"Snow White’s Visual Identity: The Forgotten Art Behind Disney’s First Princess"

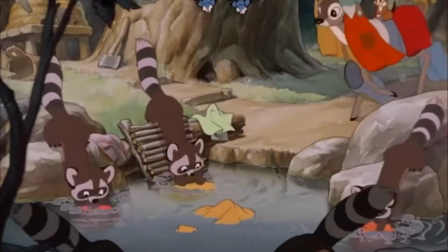8:13 The film also lends itself to broader discussions, such as the portrayal of older women in cinema.
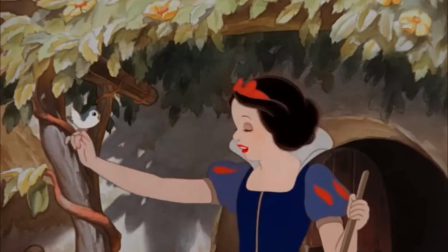8:20 While it didn't originate the trope of the aging female villain, it remains part of the conversation.
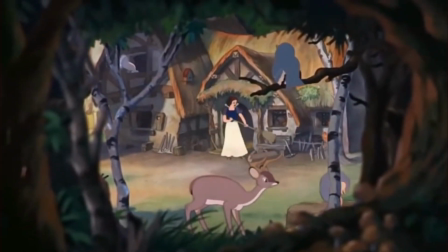8:27 One could even argue that the film challenges misogyny by depicting older women in positions of power. Additionally, it offers a compelling reflection on the obsession with youth and beauty, a theme that remains strikingly relevant today.
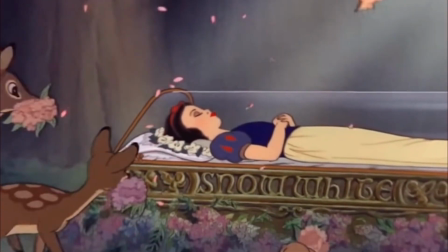8:42 I wasn't expecting Snow White to be girl-bossified, but I also wasn't sure exactly what I was expecting.
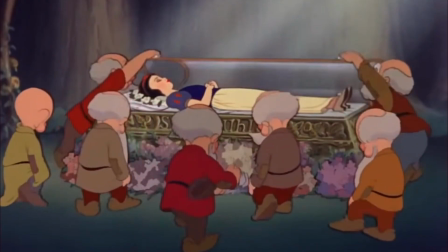8:50 Perhaps something more creative, more intentional.
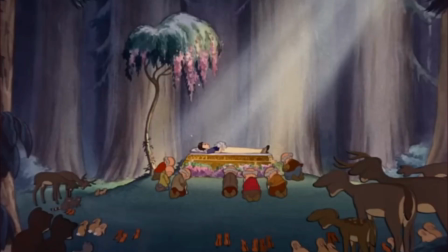8:54 There's nothing wrong with portraying Snow White as a strong and independent lady, but in my opinion, she already was.
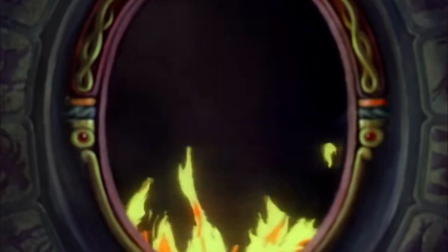9:03 Demonstrating kindness and compassion in the face of adversity is not easy, and it's a quality that has long been undervalued.
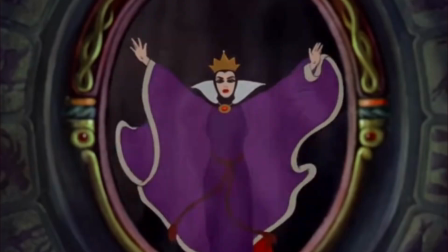9:11 And Disney has reimagined this story so many times,
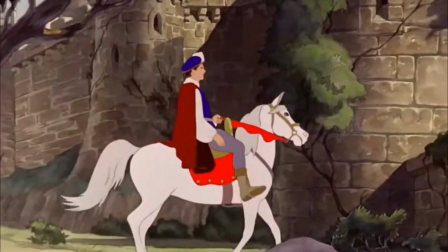9:16 and the direction they're taking feels somewhat dismissive of the original's nuance.
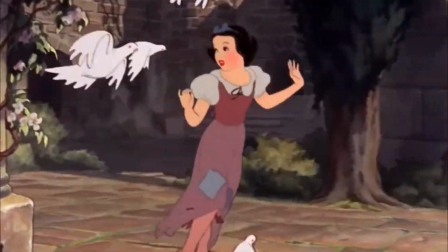9:21 But back to the visuals. Equally significant was the lingering legacy of 19th century European art,
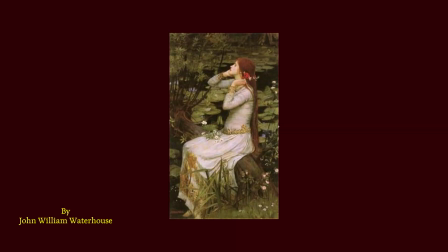9:29 particularly the Romantic tradition, a movement that embraced emotion, imagination, and the sublime.
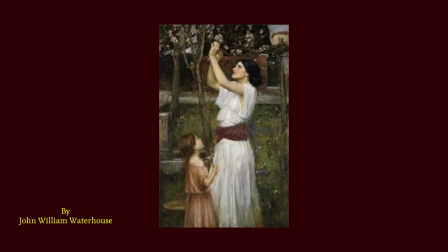9:35 It rejected the rigid structure of the Enlightenment in favor of imagination, deep sentiment, and natural beauty.
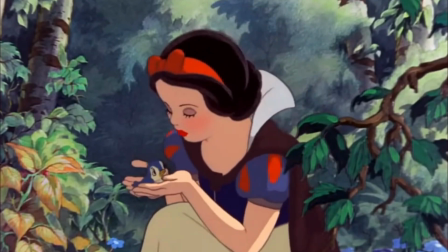9:43 While not directly referenced, the film reflects romantic ideals in its emphasis on wonder and expressive storytelling.
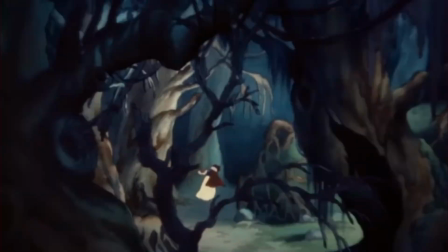9:52 The eerie, twisted trees of the dark forest and the sunlit meadows of the cottage serve as emotional landscapes,
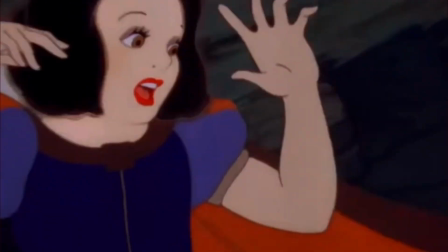9:59 reflecting Snow White's journey, much like romantic paintings used nature to evoke deeper meaning.
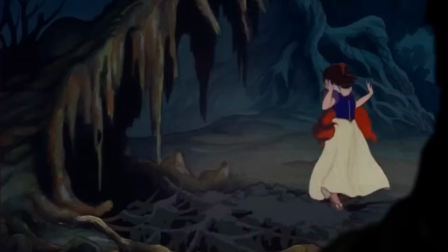10:05 The narrative also aligns with romantic sensibilities, exploring themes of innocence, exile, and redemption.
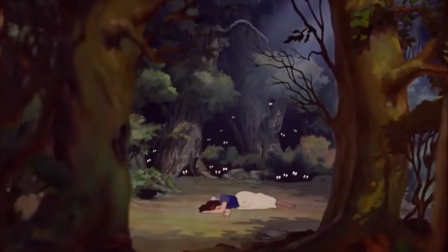10:13 Snow White embodies purity and virtue, while the Queen's vanity and downfall echo the tragic figures of romantic art and literature.
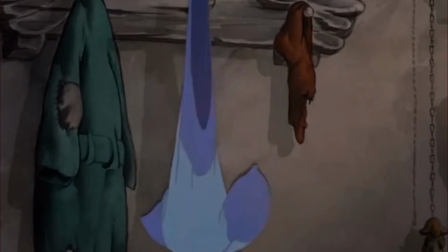10:22 The film's heightened emotions, dramatic contrast,
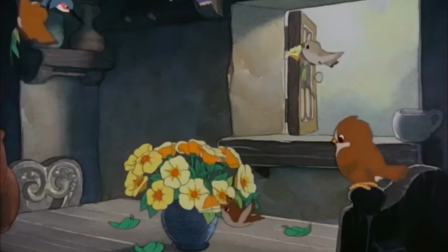10:26 and dreamlike atmosphere all reinforce its fairy tale quality, making it feel both timeless and deeply evocative.
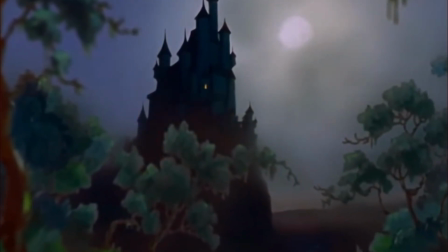10:34 Architecture also plays a role in shaping the film's visual language, emphasizing themes of power, isolation, and warmth.
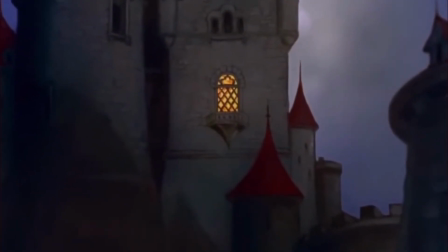10:41 The Queen's towering, shadowed castle reflects her cold authority, while the quaint,
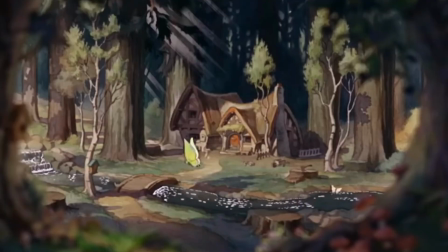10:47 sunlit cottage embodies safety and simplicity, reinforcing their opposing worlds.
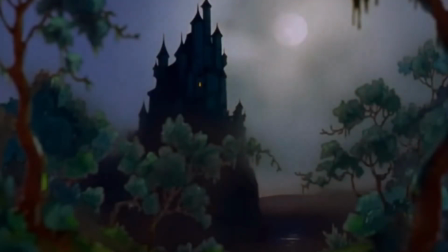10:52 The Queen's castle draws heavily from Gothic revival architecture,
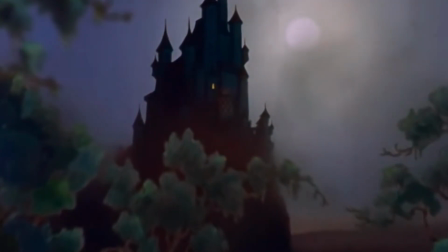10:56 a 19th century movement that revived the grandeur and mystery of medieval Gothic structures.
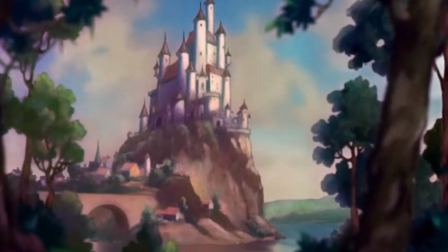11:02 Its towering spires, pointed arches, and massive stone walls exude cold authority,
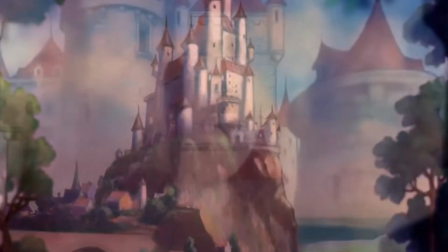11:09 mimicking the Queen's aloof, domineering presence.
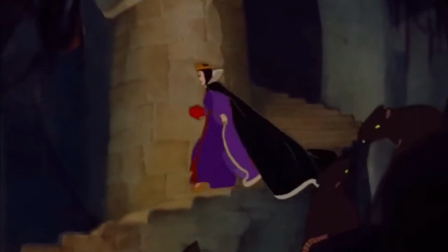11:13 High vaulted ceilings and elongated windows lend a cathedral-like aura, reinforcing her divine yet sinister self-image.
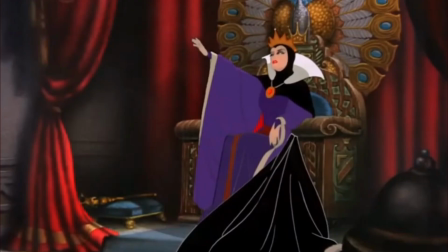11:21 The throne room, bathed in deep shadows and harsh lighting,
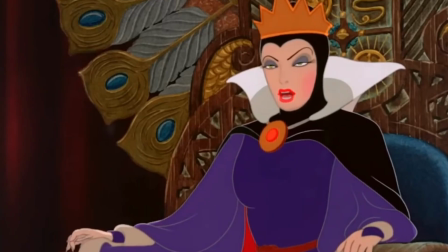11:26 amplifies her dramatic nature, creating a setting both regal and ominous.
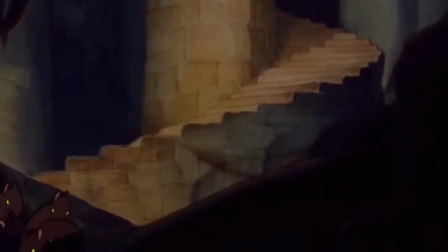11:31 Adding to its eerie quality, the castle's dungeon and alchemy chamber seems inspired by.
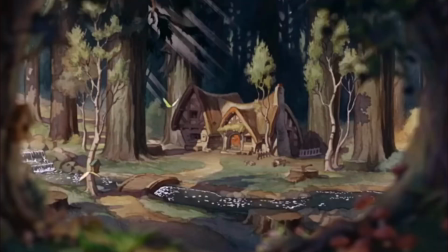11:40 In sharp contrast, the cottage embraces a pastoral, handcrafted aesthetic reminiscent of Romanticism and cottagecore ideals.
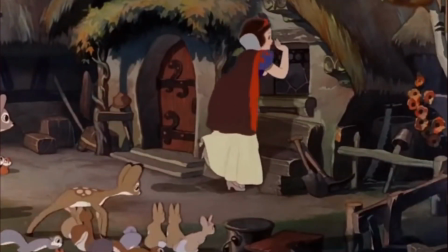11:49 Its low, sloping roof, rounded wooden beams,
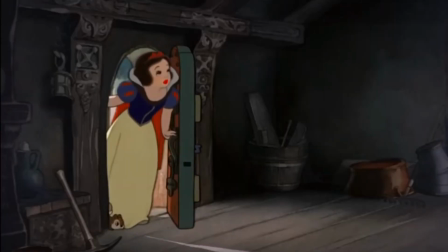11:53 and intricate carvings give it a welcoming storybook charm, the interior filled with ornately carved furniture,
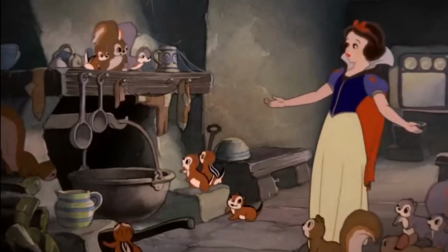12:00 oversized fireplaces, and cozy nooks feel handmade and deeply personal, reflecting the little man's humble,
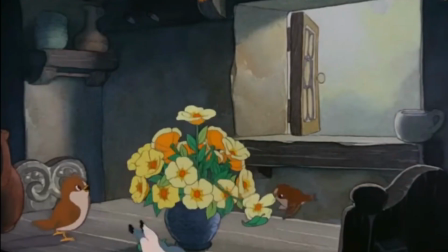12:08 industrious nature. Unlike the Queen's vast, isolating castle, the cottage fosters closeness,
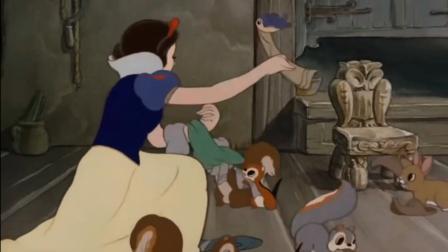12:15 warmth, emphasizing its role as a safe haven for Snow White.